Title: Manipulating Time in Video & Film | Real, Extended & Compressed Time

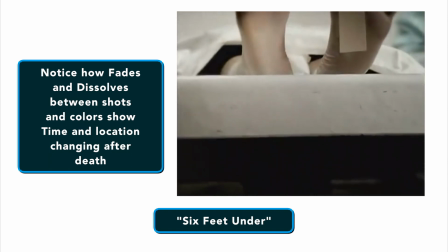(12:08)
The most dominant colors used in fades are black and white.
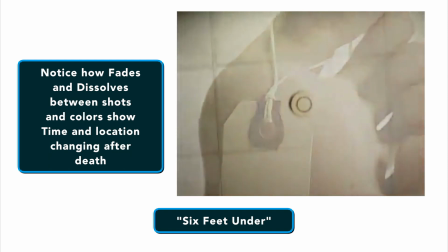(12:11)
Fades often illustrate a longer passage of time as compared to the passage of time illustrated by the cut. They are sometimes also used as a transition to and from a segment of extended time. The first of these is a fade to black.
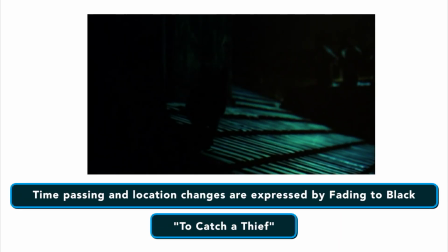(12:28)
A fade to black is often used for a transition between two clips where a large amount of time passes in the story,
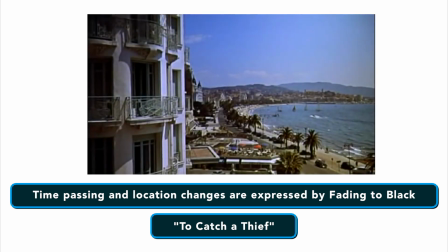(12:35)
anywhere from overnight to years later. A fade to black can be used to transition the story out of one point of time and can
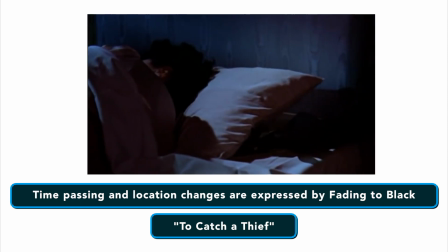(12:43)
be followed by a fade from black to transition the story to another point in time. Then there's the fade to white.
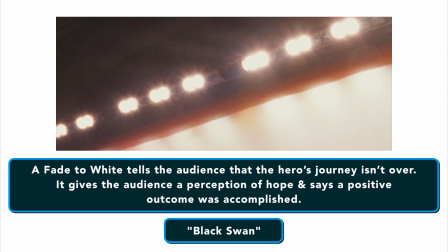(12:49)
The use of a fade to white is often reserved for transitioning to a character's vision, thoughts, or ideas.
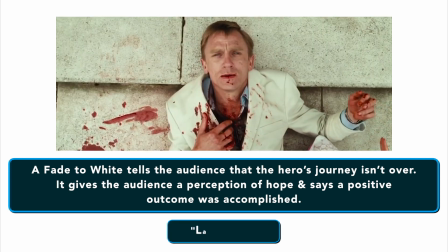(12:58)
In many cases, the transition is used before an expansion in time because what the
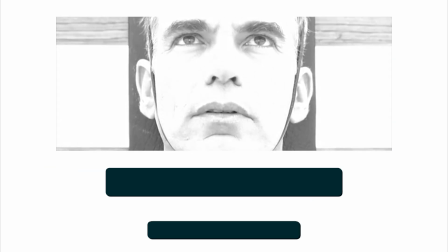(13:03)
character sees in their mind takes longer to show than the time that elapses during the story.
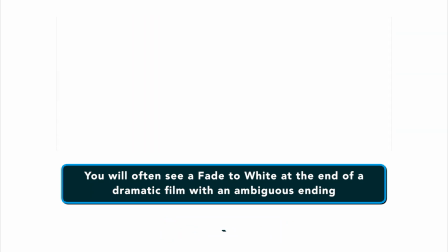(13:08)
Fades from white are usually used after the action in the character's mind is finished
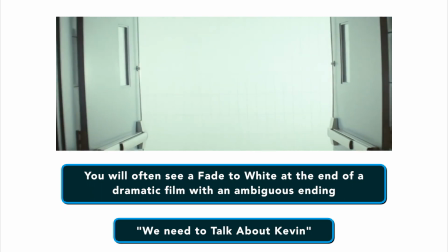(13:13)
to show that we are back to the reality and time of the story. Next are what's known as the dissolve.
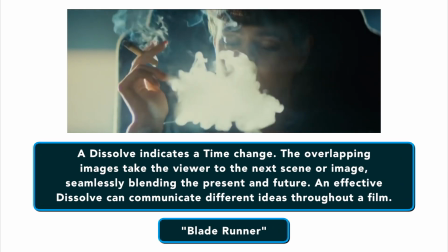(13:20)
Dissolves are often used to highlight a character's emotions in a transition or used to enhance the visual appeal of a montage.
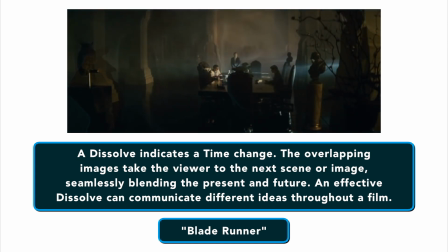(13:27)
While montages often use multiple dissolves, one after the other as transitions,
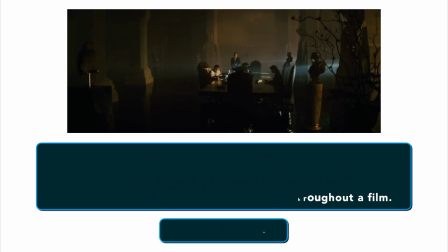(13:32)
in regular scenes the use of multiple dissolves can be a bit distracting. So, how do you think about your final edit?
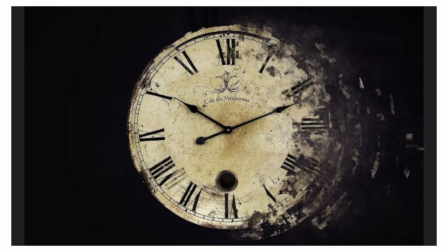(13:39)
When considering how you want to convey the passage of time in your film, it's important to think about the pacing of your edit.
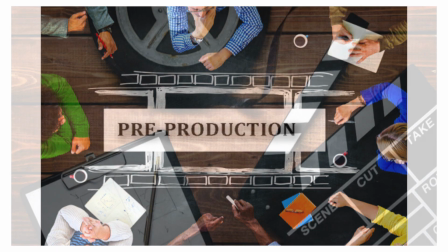(13:46)
Even with extensive pre-production and script notes, you may still find that once edited, your film drags.
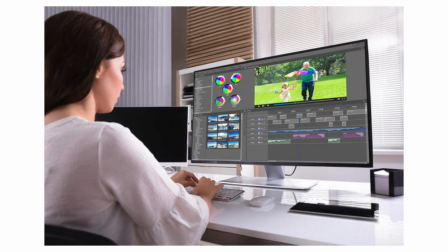(13:53)
Don't be afraid to cut and trim your scenes and condense time even more. Shoot proactively.
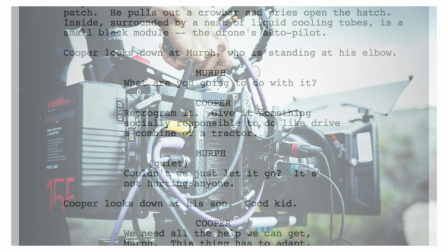(13:58)
Be sure you have establishing shots of every scene, even if the script doesn't call for it, because you never know when you might need it.
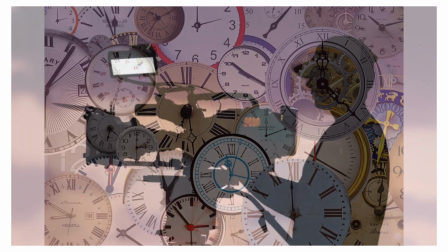(14:04)
Remember to try to include an element that indicates time in your establishing shot.
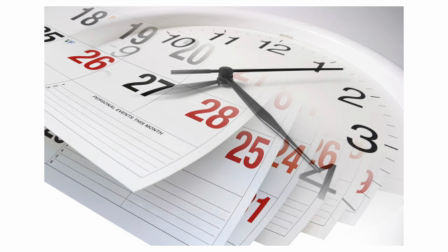(14:10)
Pickup shots of time on a clock or a calendar are an easy and cheap way and don't require actors to get it done.
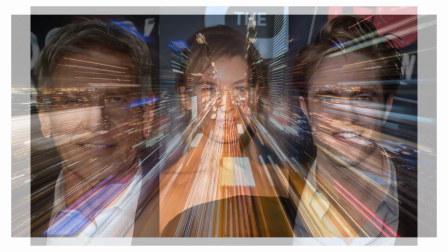(14:18)
While the time-lapse process can take longer, it also usually doesn't include actors.
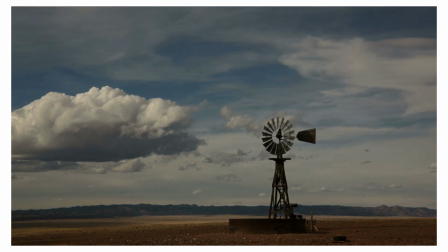(14:23)
You can also find great time-lapse footage on royalty-free stock footage sites.
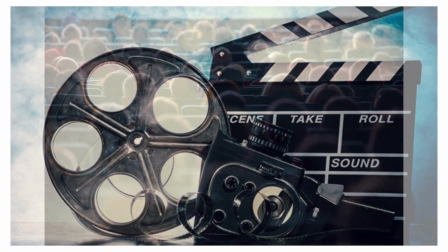(14:29)
Audiences are smarter than you think. They really do understand the visual language of film.
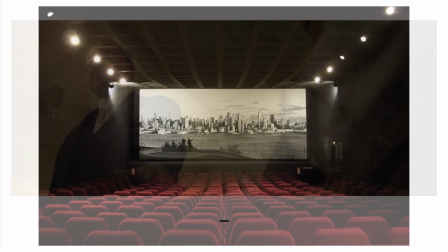(14:33)
It's better to make them think than to make them bored. Cinema has a rich history. By watching movies that effectively show the passage of time,
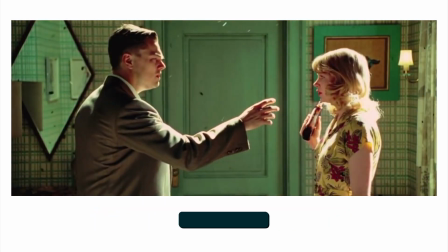(14:42)
such as The Curious Case of Benjamin Button or Shutter Island, you can find inspiration for your next project. So here's a few bonus tips, and we'll explore the use of time in non-fiction projects.
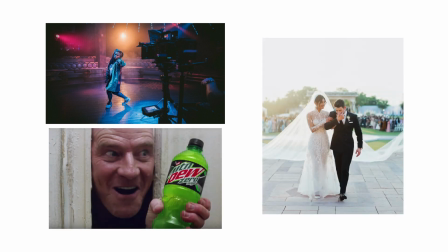(14:55)
From music videos to commercials to weddings, there are instances when you'll need to show action outside of real time.
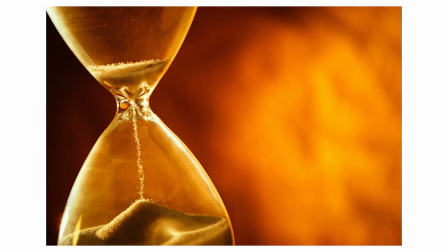(15:03)
Remember, you can use the same time compression or expansion techniques that are common and effective in fictional narratives.
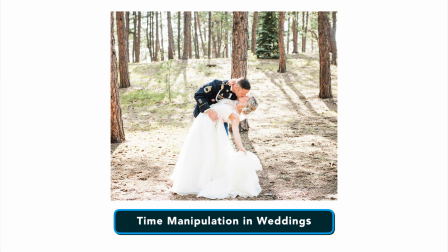(15:11)
So let's take a look at weddings to start.
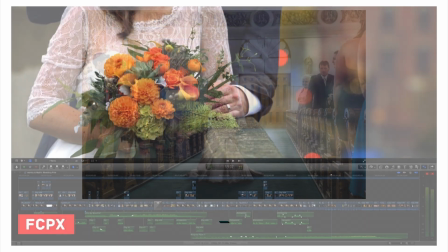(15:13)
The bride will spend hours preparing for her walk down the aisle, yet the footage you shoot will probably be assembled into a quick montage.
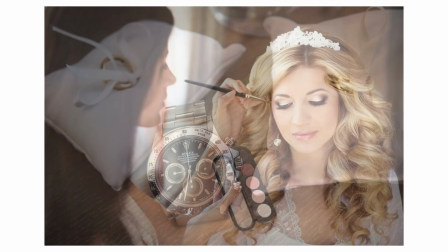(15:20)
Try to include time references in the shots so that viewers can appreciate all the time she spent preparing.
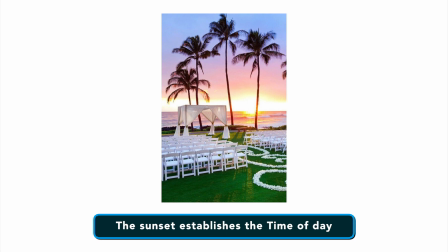(15:27)
You also want to remember to shoot establishing shots that include a time element if you can.
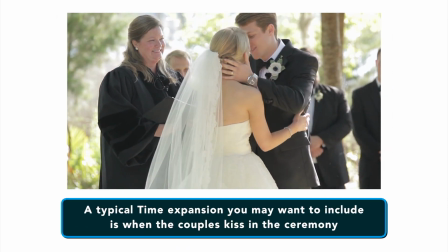(15:33)
A typical time expansion you may want to include is when the couples kiss at the ceremony.
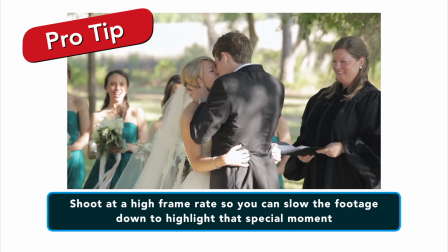(15:38)
You'll need to plan accordingly and shoot at a higher frame rate if possible so you can slow it down to highlight that special moment. Also, think about television commercials.
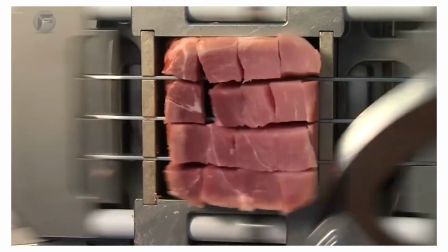(15:49)
If you're featuring the manufacturing of a product, you may need to slow down time to highlight a complex or important step in the process.
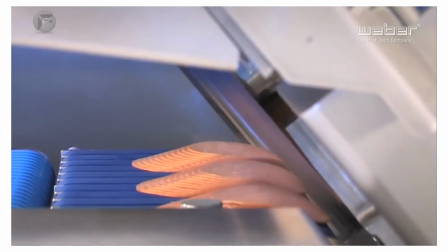(15:58)
Conversely, you may want to demonstrate the durability of a product by showing its age. If you shoot music videos, think about this.
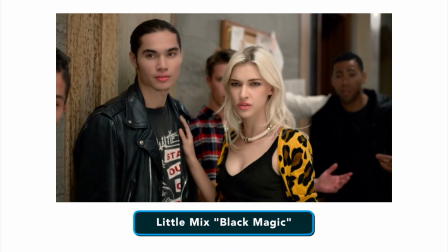(16:06)
It's a common format in music videos to show the artist performing their single song at one location,
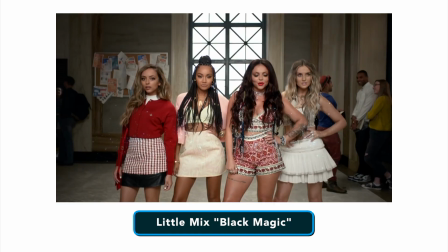(16:13)
intercut with a narrative story told visually throughout the song.